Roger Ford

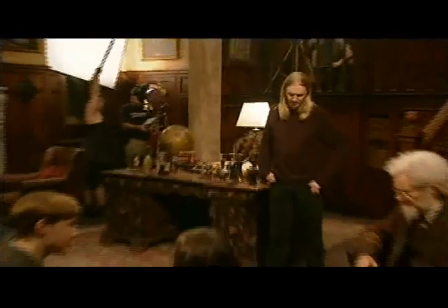3:04 His house is furnished with furniture going back to 1600, full of interesting stuff from around the world,
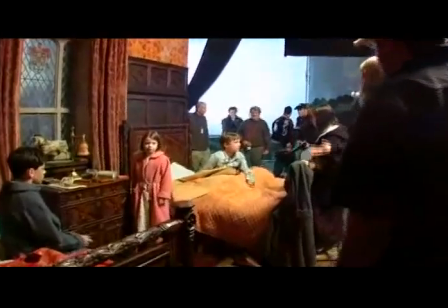3:16 all expensive stuff to to acquire and to hire so we put in our estimates and it was like what from the producers it's just a house how could it cost this much money it was in our budget but they just thought this is too much I have to say when it comes to the crunch I like to get what I want so they sort of said basically said come back to a meeting and tell us give us some good news on this so we went back to the meeting and I sat down and I said I know you're looking for good news but what I'm saying to you is that I want to spend the money and they they that was it he
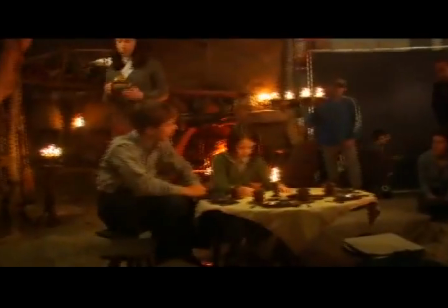4:13 was like oh okay isn't there anything we can do to help tom this now we've taken them to
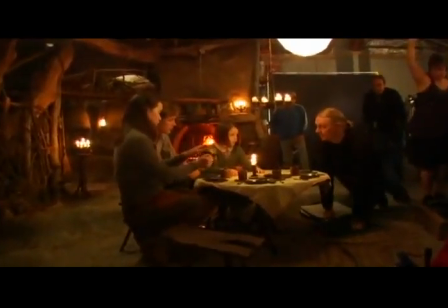4:19 the witch's house the beavers in narnia in their house they have tables and chairs
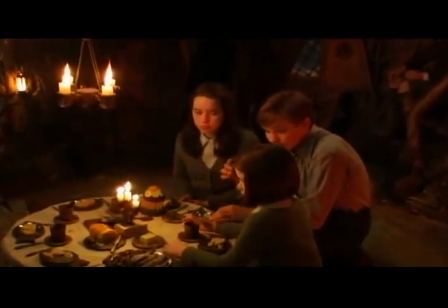4:25 and cups of tea and plates of food so what we decided to do which is really nice in the movie was to obviously make
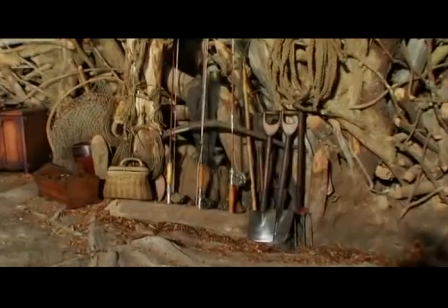4:37 everything in the house in every prop every piece of furniture including the house itself
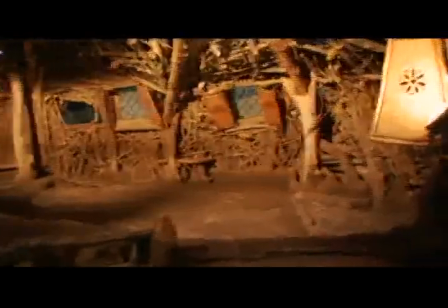4:43 was made to the scale of the beavers which was a lot of fun but of course it produces huge problems for the film crew film crew of 30 people trying to look inside a beaver's house but andrew went with it i mean he was really good about it
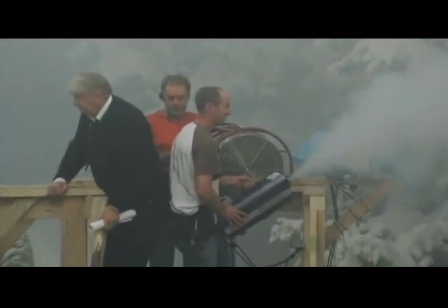5:06 I'm not an on-set kind of person. I'm hopeless on set, actually. I crack jokes at the wrong time, and if I'm not careful, I get in the shot.
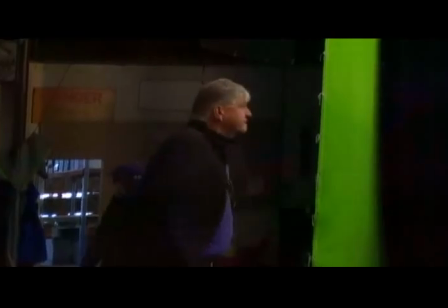5:17 So I'm best out of it, and only too glad to be out of it. I'm not an on-set kind of person, actually. So the best moment of the day for me is when I can walk out of the studio, everything's fine,
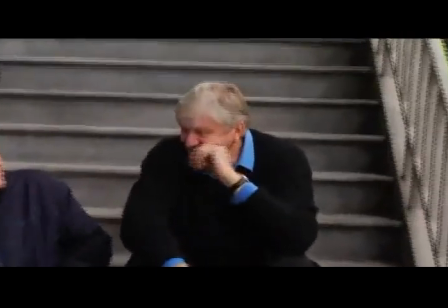5:32 the director's happy, The first shot's in the can and I can get in my car and drive away. Hey, the rest of them are going to be stuck in that studio for the next 12 hours.
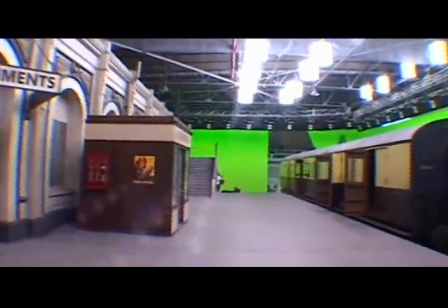5:48 This situation where you have minimal scenery and a lot of green screen,
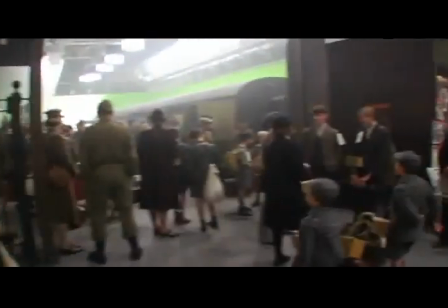5:56 which you're going to replace with something that will eventually be created in a computer.
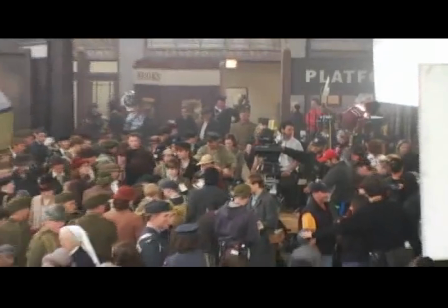6:01 In some instances, this is exciting and it helps to sell the set because in the film, in Paddington Station, suddenly we cut to a wide shot over the top of the carriage and now you see other trains,
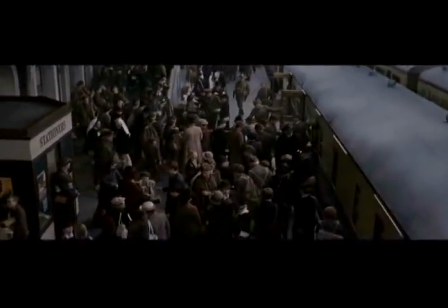6:15 more people, the extent of the station. So it helps me. For me, one of the most moving moments in the film is this moment when Lucy goes into this room and the wardrobe is there covered with the cloth.
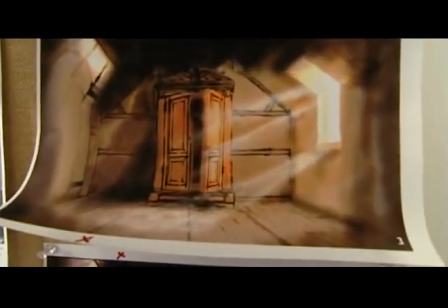6:31 In the book, it suggests that it's just a wardrobe in an empty room somewhere in the house. We decided that the professor knows that it's in some way has magic qualities.
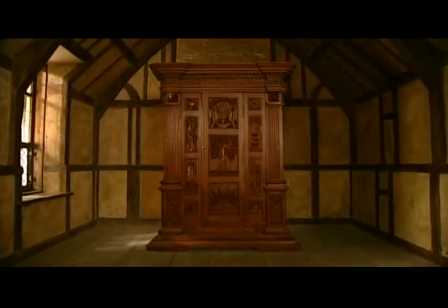6:45 And what he's done, he's put it into an empty attic room and he's covered it with a dust cloth. So when Lucy opens the door and goes into the attic and at the end of the room all the woodwork and everything
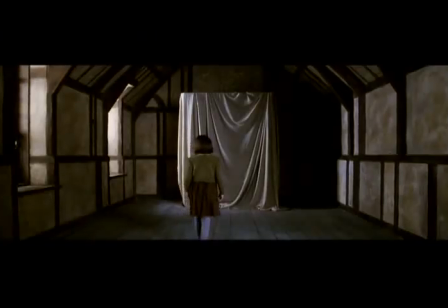7:03 directs your eye to this thing at the end of the room which has a cloth over it.